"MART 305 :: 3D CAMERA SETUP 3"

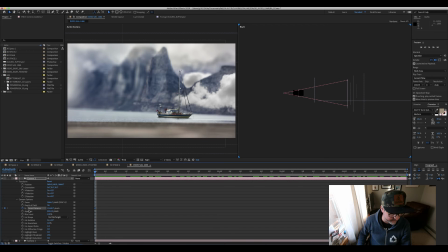So that focus distance, if I were to keyframe that and say, I would like you to be even closer to me, like on the ground up here, and
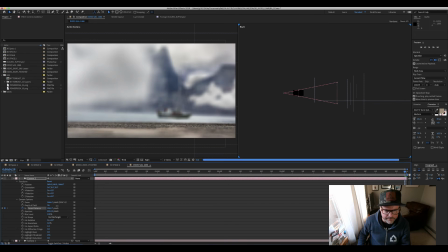after 5 seconds, I want you to move past the ground, cross the water, see the boat, and maybe like look at, no, I guess I have to reference those elements on the other piece too, at the mountains in the background.
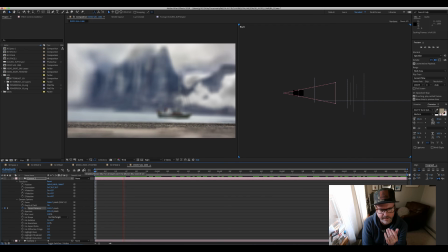Then not only do I get like the motion from the clouds, but I get a camera that is exploring the land and seeing, yeah, there's the boat.
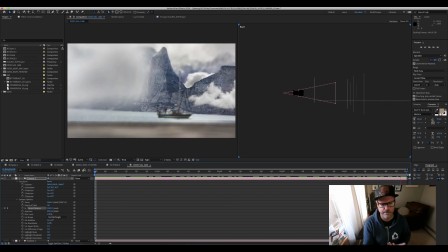And then as we look past the boat, we get to the mountainside, and over there is a young Muppet in distress, and the boat must turn around and go find it. Right? So, like, that's cool. And this is stuff you can't do with just with a null object.
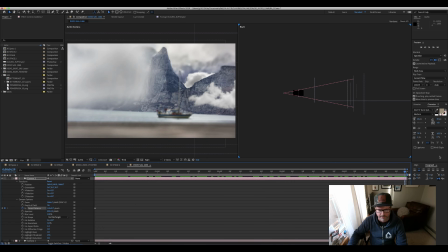This is the power of the camera. The camera is finally our friend. We are starting to use it to our advantage to help lead our eye through spaces, to help tell that story that we're talking about. I wish my
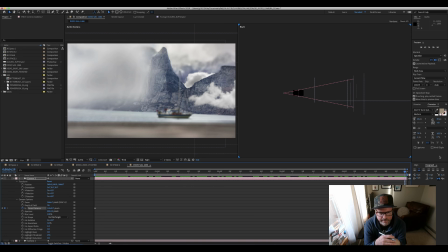screen was my camera, because it would feel like that I'm looking at you all the time. But instead, I have to go up here every once in a while and be like, hey, and this is what, because I'm looking at my work.
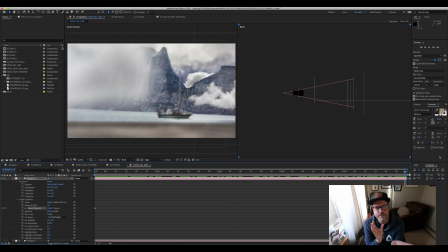This is the way to navigate and create that experience that our viewers need in order for us to give that living moment to the audience.
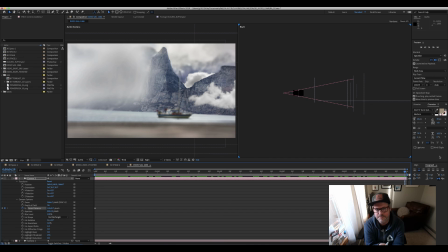And it is sometimes just as easy as putting that camera's focal distance through a scene that didn't take too long to set up.
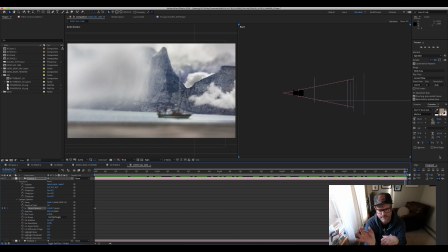I mean, it's beautiful. I'm already like getting goosebumps over something that I've done so many times. But it's so great. It's so great. So that's like
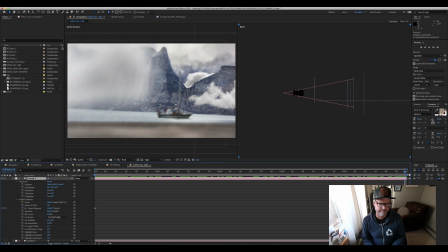the benefits of the camera at its most essential state. What we're going to do next is we're going to look at a 2-node camera and start talking about
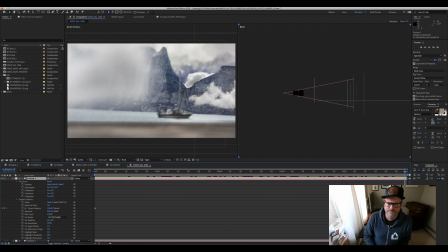its other attributes, which gets a little heavy but can be pretty awesome at the same time. But it should start to open up a pretty good understanding of what the camera is, how it pertains to our space, how it records our space and delivers that to our canvas and to our viewers. Okay.